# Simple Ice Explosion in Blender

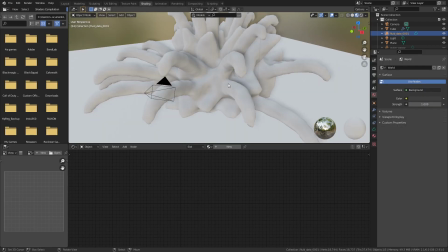So to get started making this material, go to the Shading tab and add a new material.
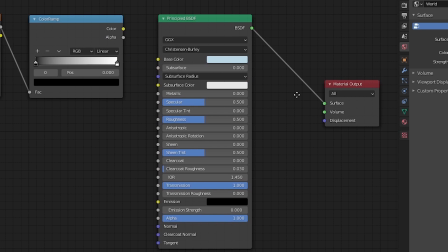To create my ice material, I started off with a principal shader where the transmission was moved all the way up and a light blue color was added for the base color.
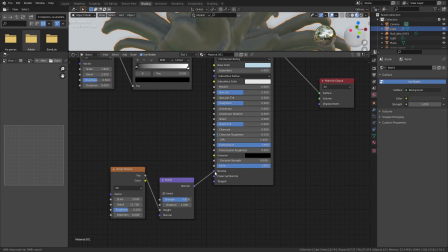I then added a noise texture with very high detail connected to a bump map connected to the normal input for the principal texture to create a very bumpy and rough surface for the ice.
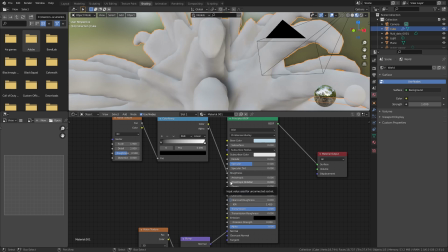I then used a noise texture with very low detail to drive the roughness of this material.
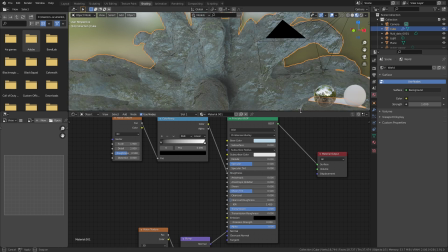This adds more variety to the material.
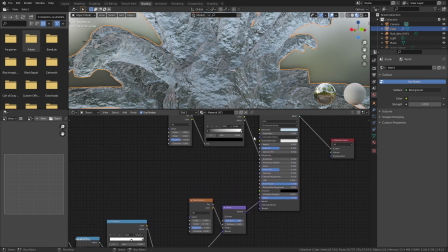I then wanted to create some cracks in the ice, and using a Voronoi texture and a noise texture to then mask that Voronoi texture,
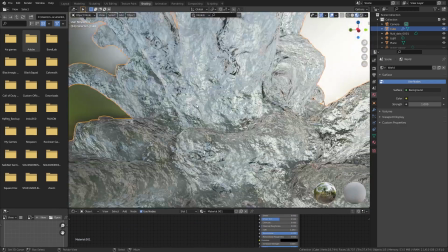I added it to another bump map and connected to this principal shader.
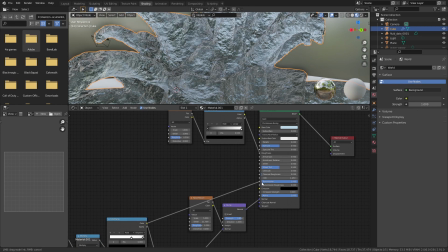They are fairly hard to see, so I also connected this output into the transmission so that the cracks will also appear a bit lighter.
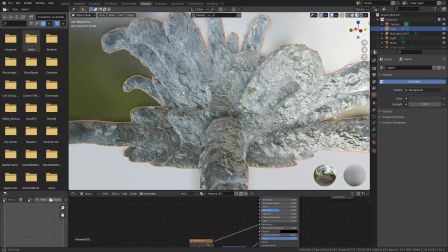So this is what my fairly rudimentary procedural ice texture ended up being.
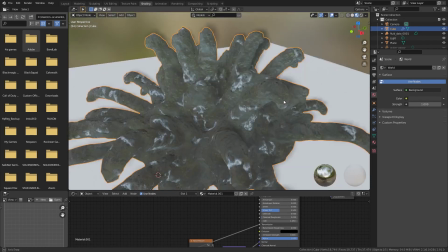If you spend a bit longer and are a bit better at this than I am, you can get it looking a lot better, but it's functional for what I ended up doing, and from the correct lighting position,
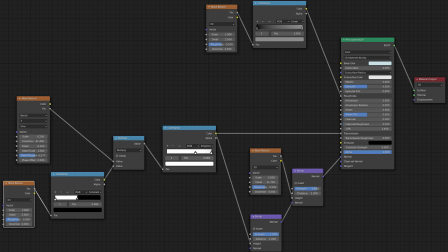it looks great, so I'm sticking with this. So this is the final node tree for my texture, so instead of having to pause earlier, you can just see the whole thing in one go.
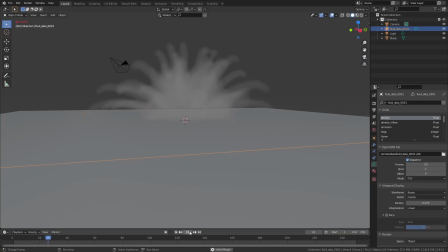Also, don't forget to turn off the smoke inside of the explosion, otherwise it might appear in the render when you don't want it to.
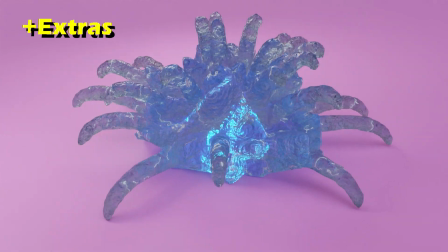So now that you have your explosion, you can go off and do anything you want with it, but I still want to talk about a few extra things you can do to improve it or make it look better.
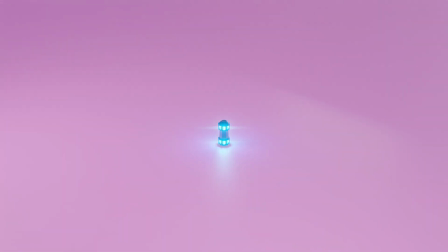This is going to be in no particular order, but I still recommend you stay and watch the whole thing because some of it could be interesting to you.
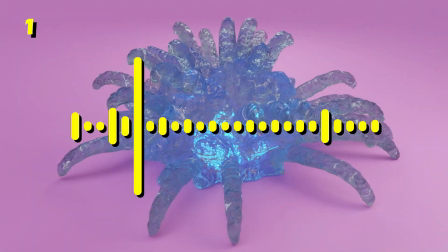Maybe add an explosion sound effect like or something similar.
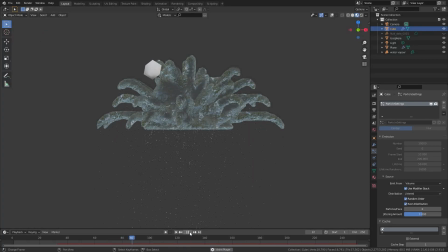To make the explosion look better, you can add particles during and after the explosion to represent snow or snowflakes falling.
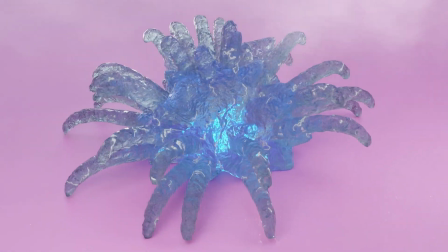Similarly to the particles, you can add smoke during and after the explosion to represent cold,
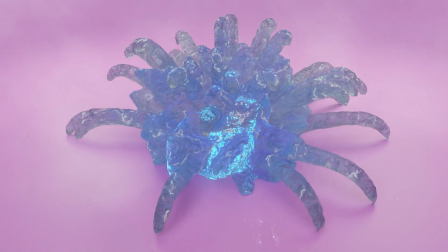humid air kind of falling down like when you open a fridge. But that would add quite a lot of render time, so be careful.
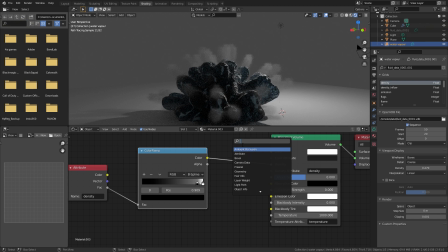Another thing you can do is delay the mesh explosion with the smoke explosion to make it look
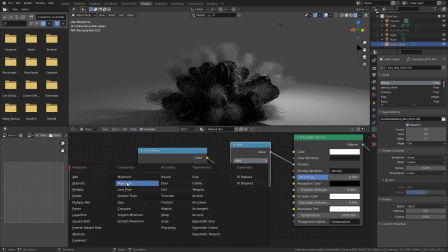like the smoke is leading the explosion and the smoke is turning into ice. I had a lot of trouble getting it to work, and also the smoke inside the ice made the ice very dark and not look good at all.
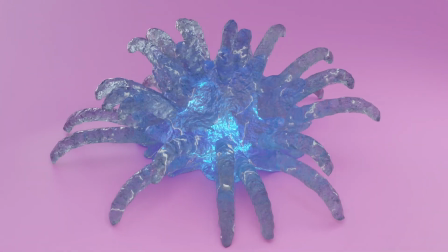To make the ice look good, you have to shine light through it, so I positioned some area lights behind it to shine through the ice and show off that bumpy texture.
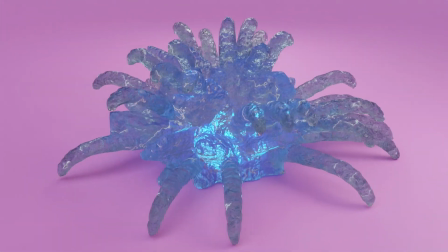There is also the light from the little capsule bomb thing and another blue area light inside to make the ice glow from the inside.
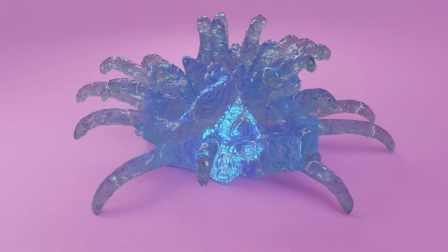When creating the initial particles for the smoke explosion, you don't have to just use that little damp slider,
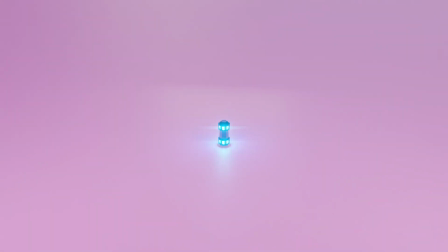but can use forces to make the particles do all sorts of crazy things like fly up and do twisty,
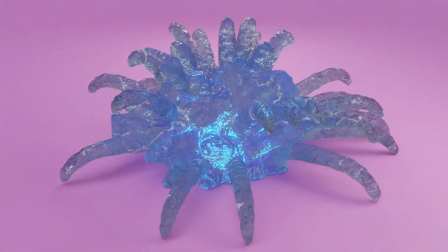twirly movements. However, you have to be careful as these forces will also affect the smoke simulation further on.
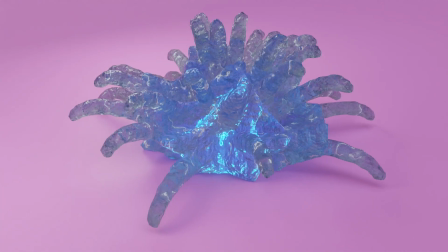So it might start moving and it'll look like the ice when it's frozen will continue to move. So make sure for the smoke simulation you turn the forces off.
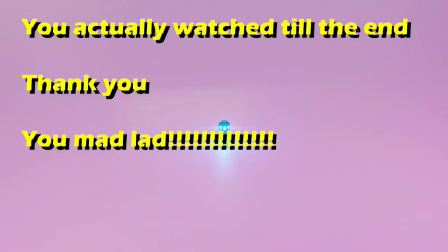Damn, you actually watched all the way to the end. Okay, thank you very much for watching this tutorial.
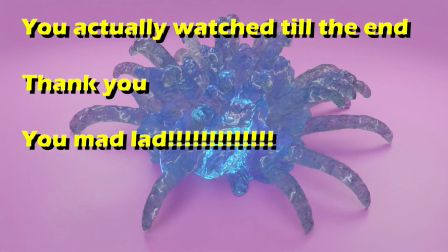I'm fairly new to it, so if there's anything you would like me to do differently, feel free to comment that.
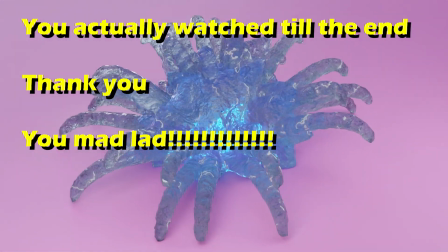And yeah, thank you. Subscribe and